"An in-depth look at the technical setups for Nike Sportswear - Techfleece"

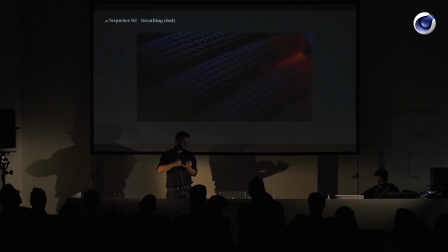1732s
So it's a pose morph with fall-off, morph deformer. Very nice one. If you haven't used it, try it out, because it gives you more control over pose morphs. It's not just that 0%,
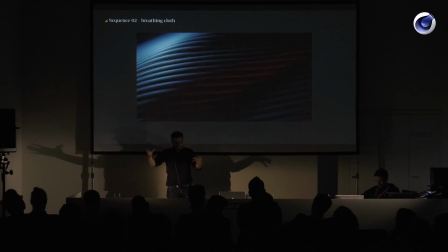1746s
100% slider animate, but you can move objects around on your surface and maybe get this effect going. But to tell you the truth, I'm not lying here, this was done in Maya and cloth, because it was quicker.
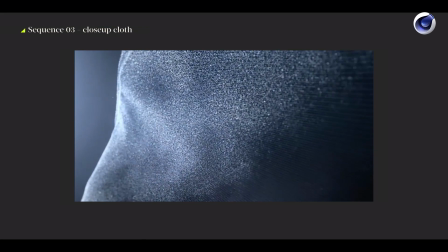1760s
Next sequence. We've got some close-up cloth, and frost is growing over the surface,
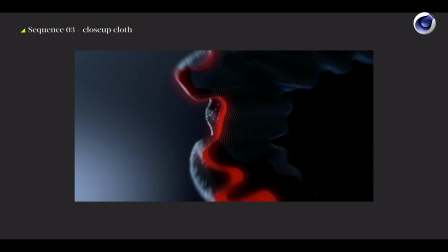1769s
and we dive into the jacket because it's got 2 layers of cloth and warm air is trapped in the middle.
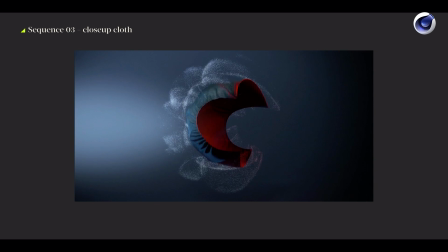1776s
That's why all the frost is blown away by the awesomeness of Techfleece.
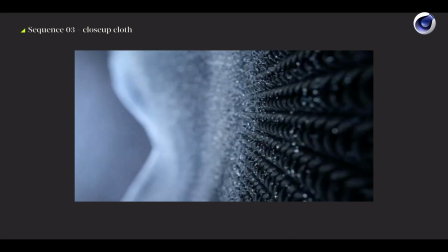1782s
The last shot, now I was too slow talking, now we need to watch that all over again.
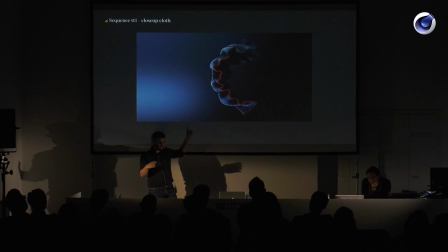1788s
That last shot where you see that wrinkled piece of cloth, this one here, bamming away the frost, that's a post-morph.
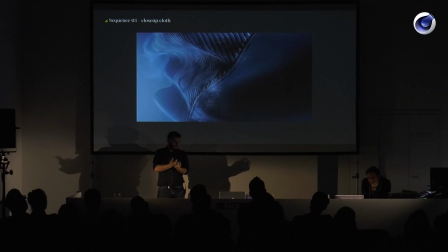1796s
You sculpt two objects, a wrinkled one, a flat, blown up one,
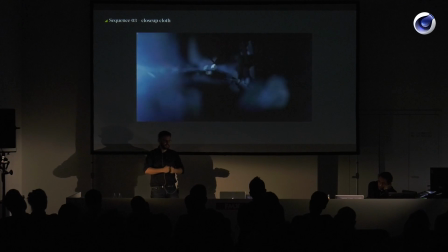1802s
post-morph 0, 100% over 2 frames, bam, it's blowing up.
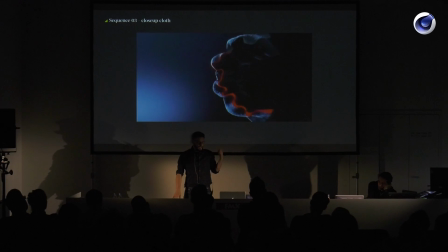1807s
No need for simulation, no nothing. The frost growing on the surface, that was done.
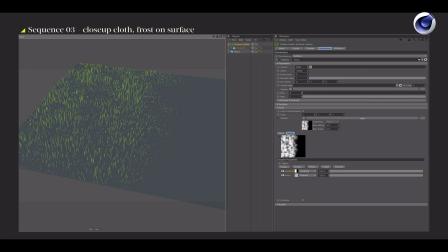1815s
We render our projects in Octane mostly, and the frost was done using Octane Scatter, which is an instancing tool that comes with Octane.
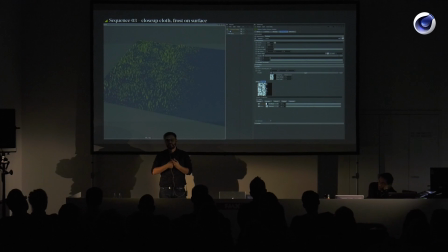1825s
Basically, it's a MoGraph cloner. It's just putting loads and loads of objects on a surface, and as it's built into Octane, it's very efficiently. It doesn't put any strain on graphics cards, memory, because lots of objects typically take lots of memory to render, but not if you use instancing.
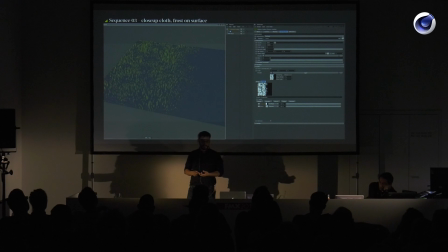1844s
So Octane Scatter is Octane's instancing tool, and we just scatter those modeled frost spike thingies onto the surface, and the growing effect was done using the scale attribute in the Octane Scatter.
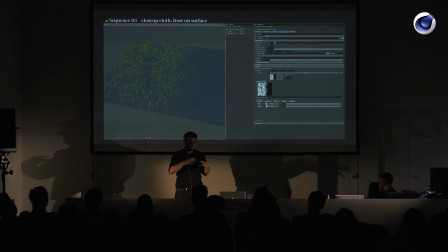1860s
So it's taking a shader to control the scale of the single scattered pieces. There's a noise just to give it some randomness, so they are not all the same height, but height varies a bit.
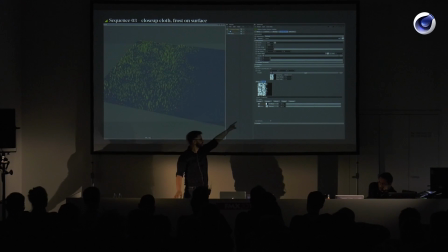1874s
And then there's an animator gradient just running through. The gradient is multiplied onto that noise, and the gradient is animated,
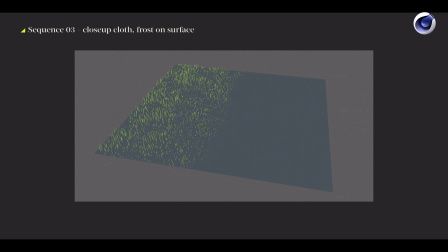1882s
so it's moving across the surface, and it's looking like this. Frost growing on a surface. The gradient in Cinema got its own turbulence option, so the gradient is not a straight line,
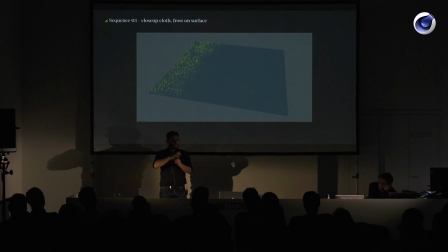1896s
but if you put some turbulence in, it's deformed, so it's even more natural. You don't have a straight line moving across, but it's like giving you variation a bit.
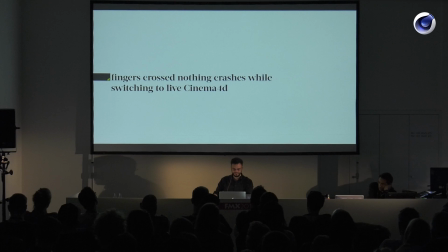1909s
Once again, you go to Cinema,
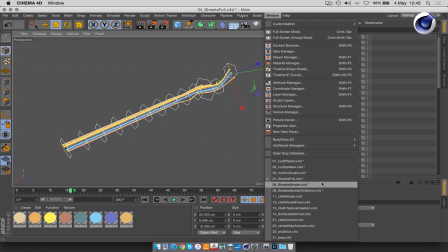1916s
check my next file, which is cloth model.
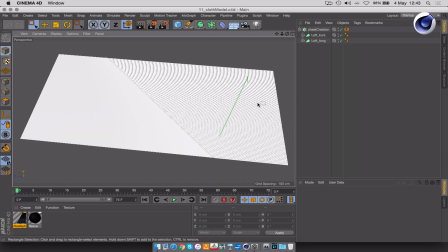1920s
This is the flat model of our Techfleece.
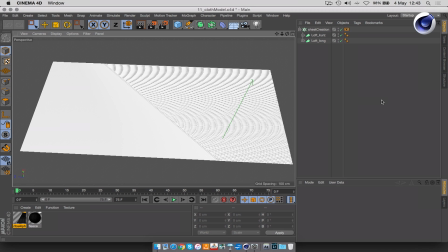1926s
We didn't use the whole jacket. We thought it would be nicer to just have that rectangular cut from the surface. It's got a very distinct pattern.
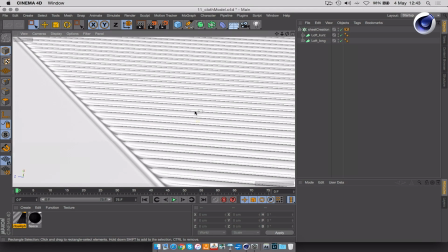1935s
It's got one side which is very flat, and then the other side is having these small greases going across.
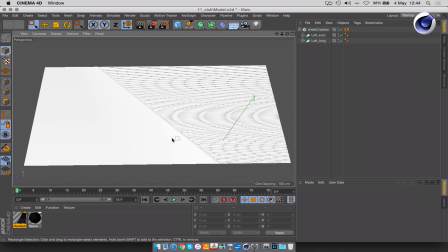1944s
And we thought it just using the whole jacket would be a bit like stereotypical. There's no twist to it, no nothing. So we thought we do a representation of the actual jacket by having just that rectangular cut.
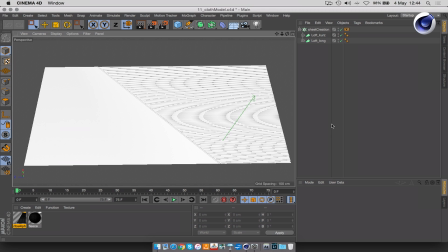1957s
That's also a nice move because we don't need to create 15 different movies for 15 different products, but we can say, oh, that's all Techfleece with one film. Great.
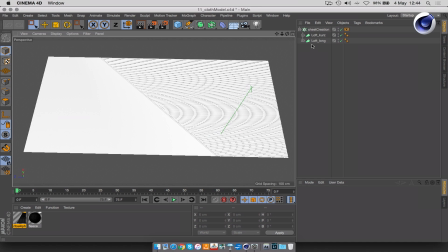1970s
This thing here was created with a function of the cloner, which I came to love quite a bit.